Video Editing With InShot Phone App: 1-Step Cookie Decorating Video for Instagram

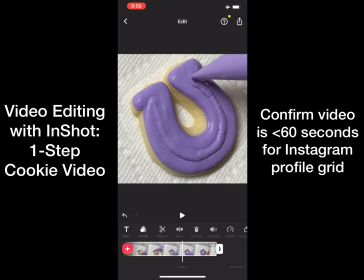For this next step, I want to watch back and see the transition to the scribe use.
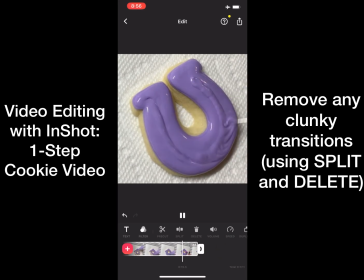Sometimes when I'm transitioning from one element to the next, maybe the transition is too long, it's clunky, whatever, and I might want to remove it. As I'm watching this, I've noticed that the camera jiggles ever so slightly and the lighting changes, and I don't like that in my videos.
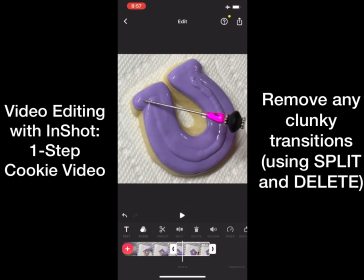So I went back and I split out the section of the transition that includes the camera jiggle and the lighting change. And I'm using that split function here and delete to just delete that out.
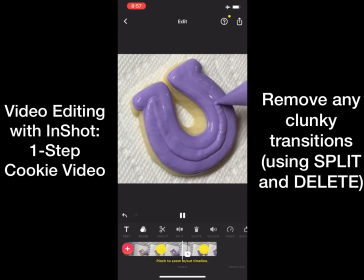And I just watched back Watching back the transition, and it is seamless and beautiful, and I am happy. So I'm glad that I removed that chunky portion of the transition. This, I think, is a key also to the success of my videos that people don't realize, is that I edit all of the transitions in my videos.
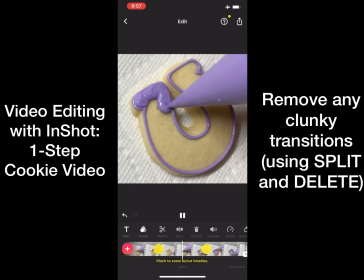Even this simple one-step cookie has a transition from piping and flooding to the scribe.
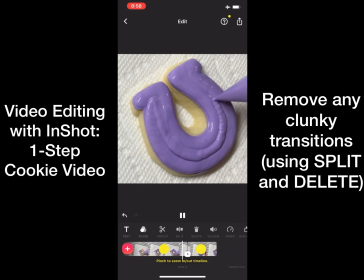So I'm watching the video one more time, making sure I like it. Looks good to me.
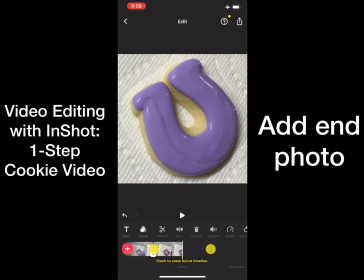And the next step is to add that photo on the end. This is my personal preference.
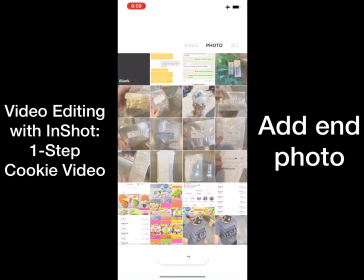I like to add that finished photo at the end of the video. So I already have my photo edited.
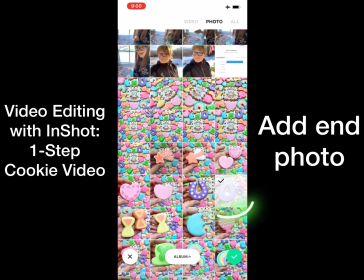All I have to do is plug it in.
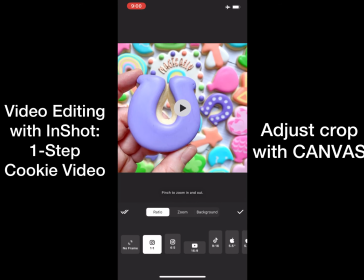The first step that I do is I like to edit the frame if I need to.
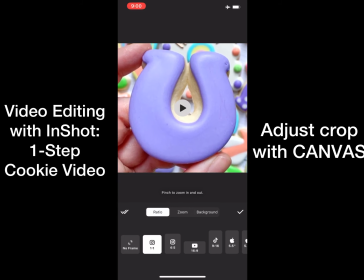So again, here, just how I did the video, I'm pulling that close in on a square Instagram frame.
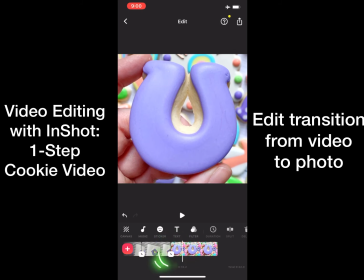The next step is I'm editing the transition.
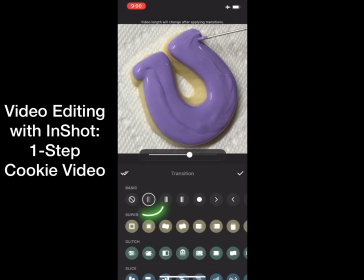I always do a 1-second faded transition when going to that final photo at the end.
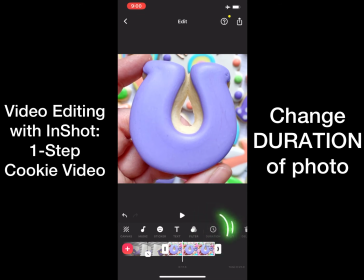Then I go and I edit the duration that the photo is shown. The default is 5 seconds.
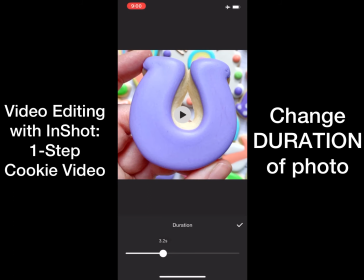I typically prefer 3 seconds. So I edit that down to 3 seconds.
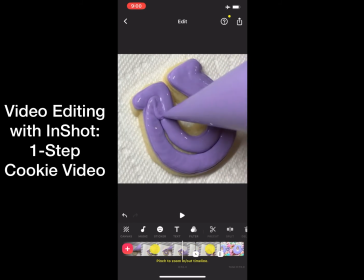And as I'm watching this back, I realize that the transition looks good.
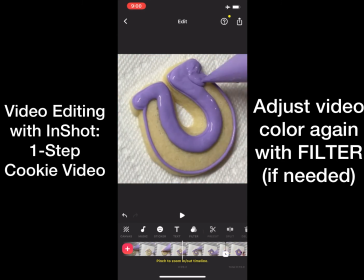However, the color change from the video to the photo is just too severe. This is partly because I over-edited the photo, but here we are. So I go back and I up the brightness more on the video itself.
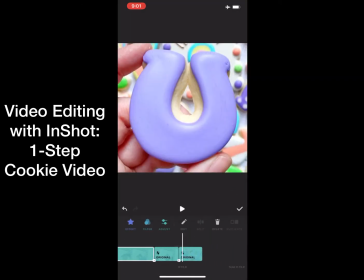I do the apply all function, but you want to make sure you're not applying that to the photo. So if you select the photo and then click delete,
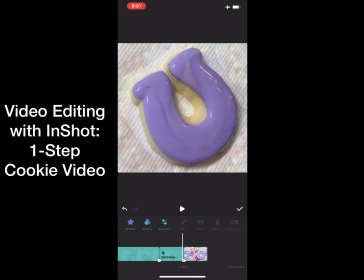that will remove any of the color changes that I did to the video because I've already edited the photo.
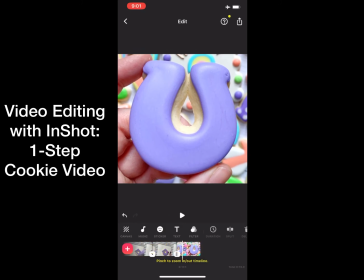It does not need any more editing. So now that I've done the photo, I'm watching back one more time to make sure the transition to the photo is good. I'm much happier. Not perfect, but good enough.
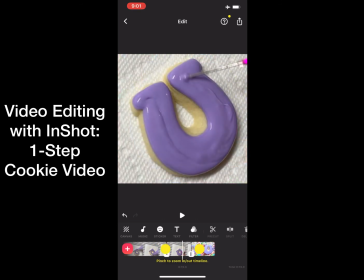Watching one more time.
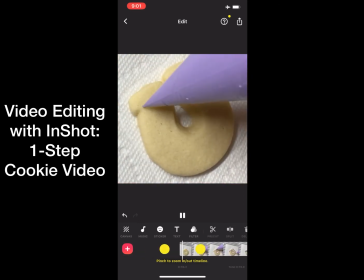And then I go back to the beginning of the video and watch the whole thing over again and make sure that I think it looks satisfying. I've edited all the transitions well. It's a good representation of the cookie and the editing and the decorating itself.
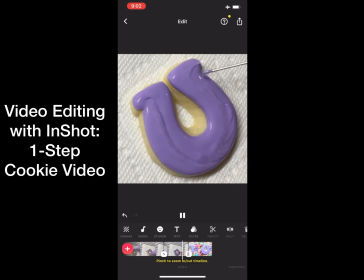So I'm happy with this.
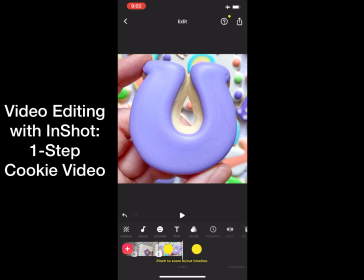The final step after editing the video in InShot is to actually save the video.
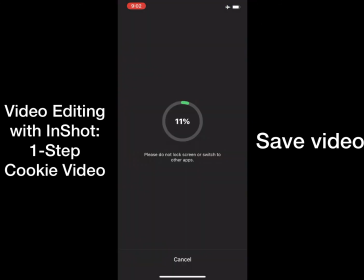So this is this little icon in the upper right corner. And there you go. That's how you edit a simple one-step cookie on InShot. Have fun.